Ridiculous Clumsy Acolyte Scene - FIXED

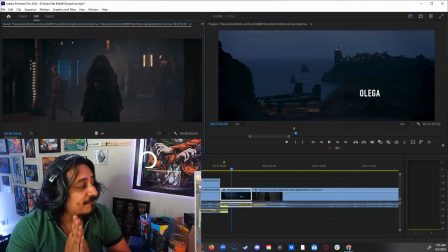[3:25]
this is why i feel or i believe that this is a problem this is why because we see that may is just not smart enough or like intimidating enough that she needs to hire a
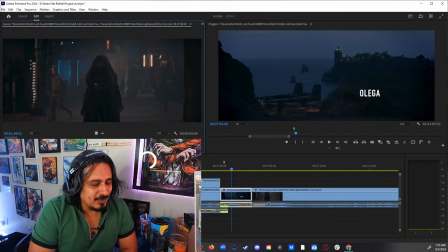[3:42]
nine-year-old uh the moment i saw that i was like dude that that is so fucking stupid like that is so goddamn stupid like this girl is just like is it supposed to be comedic what is it supposed to be honestly i
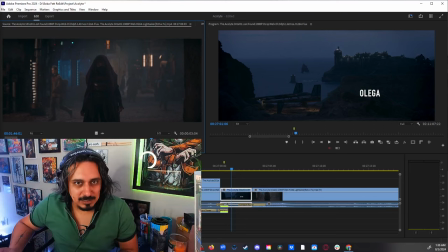[3:58]
didn't i didn't like it i didn't like in any way shape or form that little interaction because i feel like it detracts from the intimidation factor of may and it just makes it look like the jedi temple is guarded just
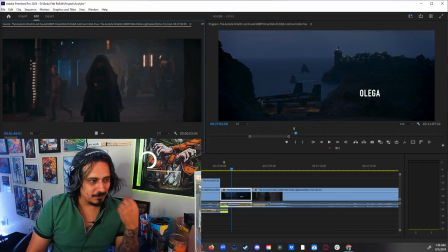[4:14]
by this weak ass robot you know so i
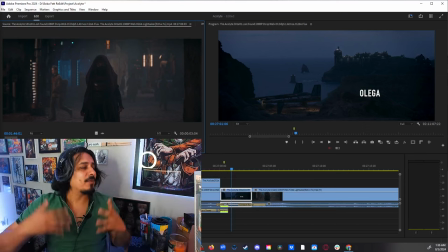[4:19]
just decided to cut it again remember the whole point of this edit is to elevate the characters whether you like them or not it doesn't matter to me what matters is that these characters are elevated and have a little more presence so wouldn't it be just better if
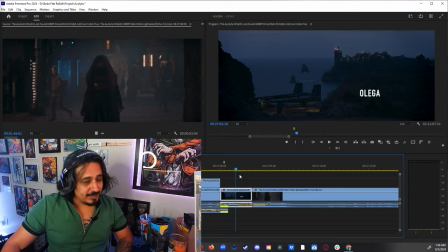[4:36]
we transition from olega into just our assassin that
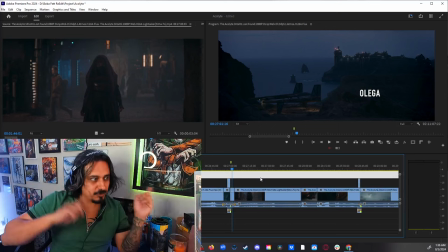[4:42]
we'll remember if you haven't watched that video go and watch it is the first scene fixed um remember that we want to believe that this girl may is
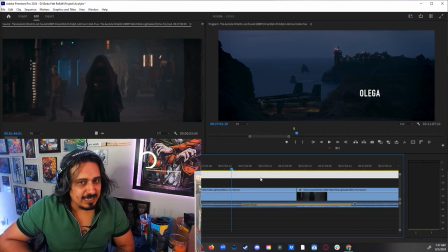[4:54]
like a very calculated assassin that she is just she's just going for it so we just have them we just have her going for it
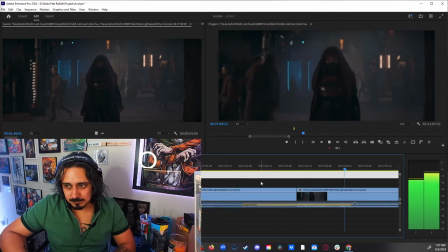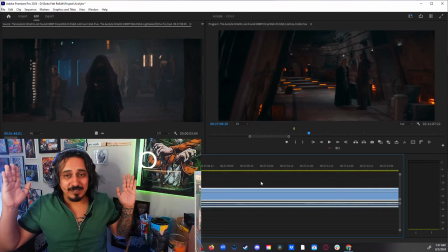[5:09]
that's it we establish that she's just walking we eliminate the little girl and the little like trinket and whatever that's it because why we just want to establish that she's going to a place right and that's what she does
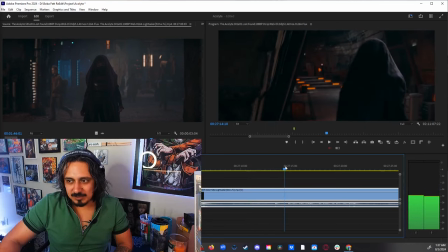[5:23]
she comes in and she's like elusive don't you think it makes more sense
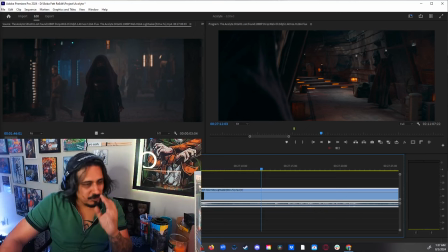[5:28]
that she just like that we are giving her that air of mystery that she is capable of just like eluding security at a jedi temple so anyways
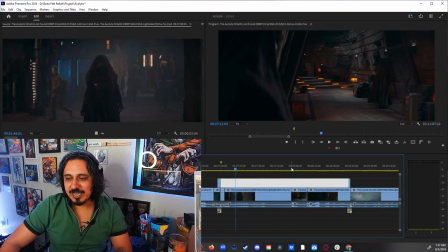[5:40]
that's what she's doing and then we go to the infamous part well not so
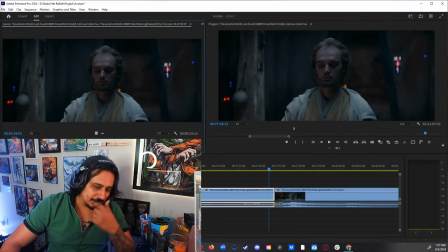[5:46]
infamous yet but in the original we have her coming to to
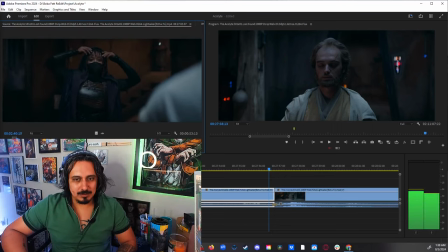[5:52]
this jedi master with the fake-ass wig. And then she just goes and does her little routine of you and I haven't finished business and yada yada.
We haven't finished business.
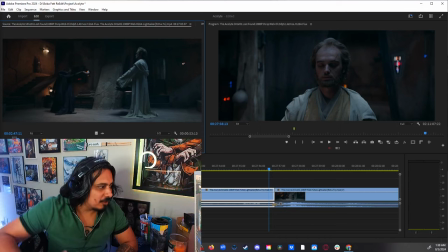[6:12]
She goes into her little megamind pose again.
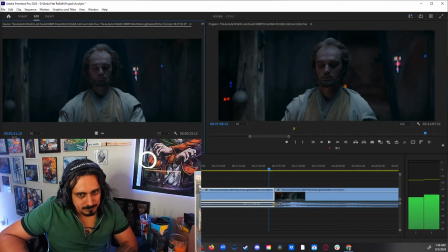[6:17] Attack me with all your strength.
And here's the problem already. she is scared you can hear it in her voice you can hear doubt you it's it's just like you're not elevating the character
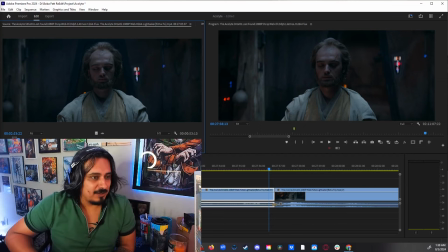[6:34]
you're not really putting enough like emphasis to this character you're making this character look weak feel weak and silly by having that fucking pose like
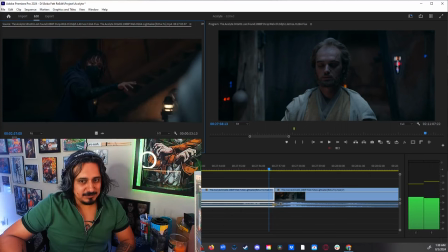[6:46]
why why would you have that and then she's doubtful like this is not part of the plan like look at her expression it's like this is not part of the plan um what should i do
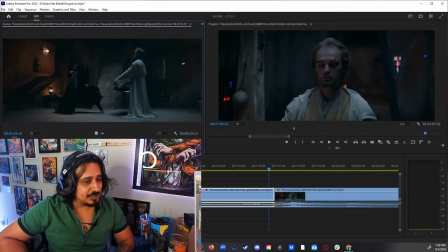[7:03]
and then she goes to attack
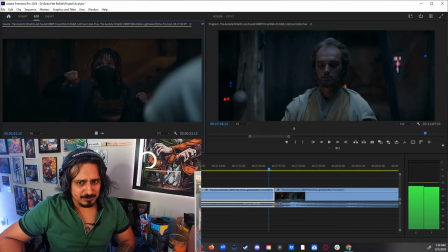[7:07]
and then there's the force and then she realizes oh there's a force field okay i get it i see
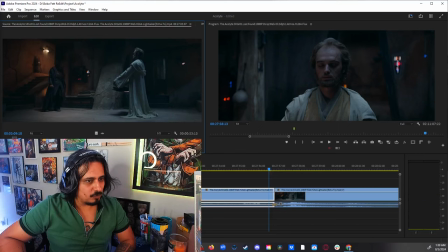[7:15]
what's happening here okay so what does she do now she
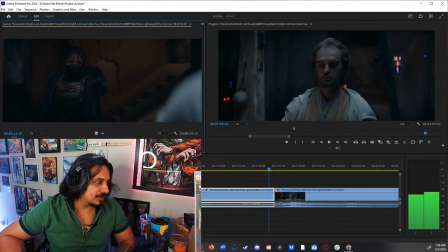[7:24]
goes to attack again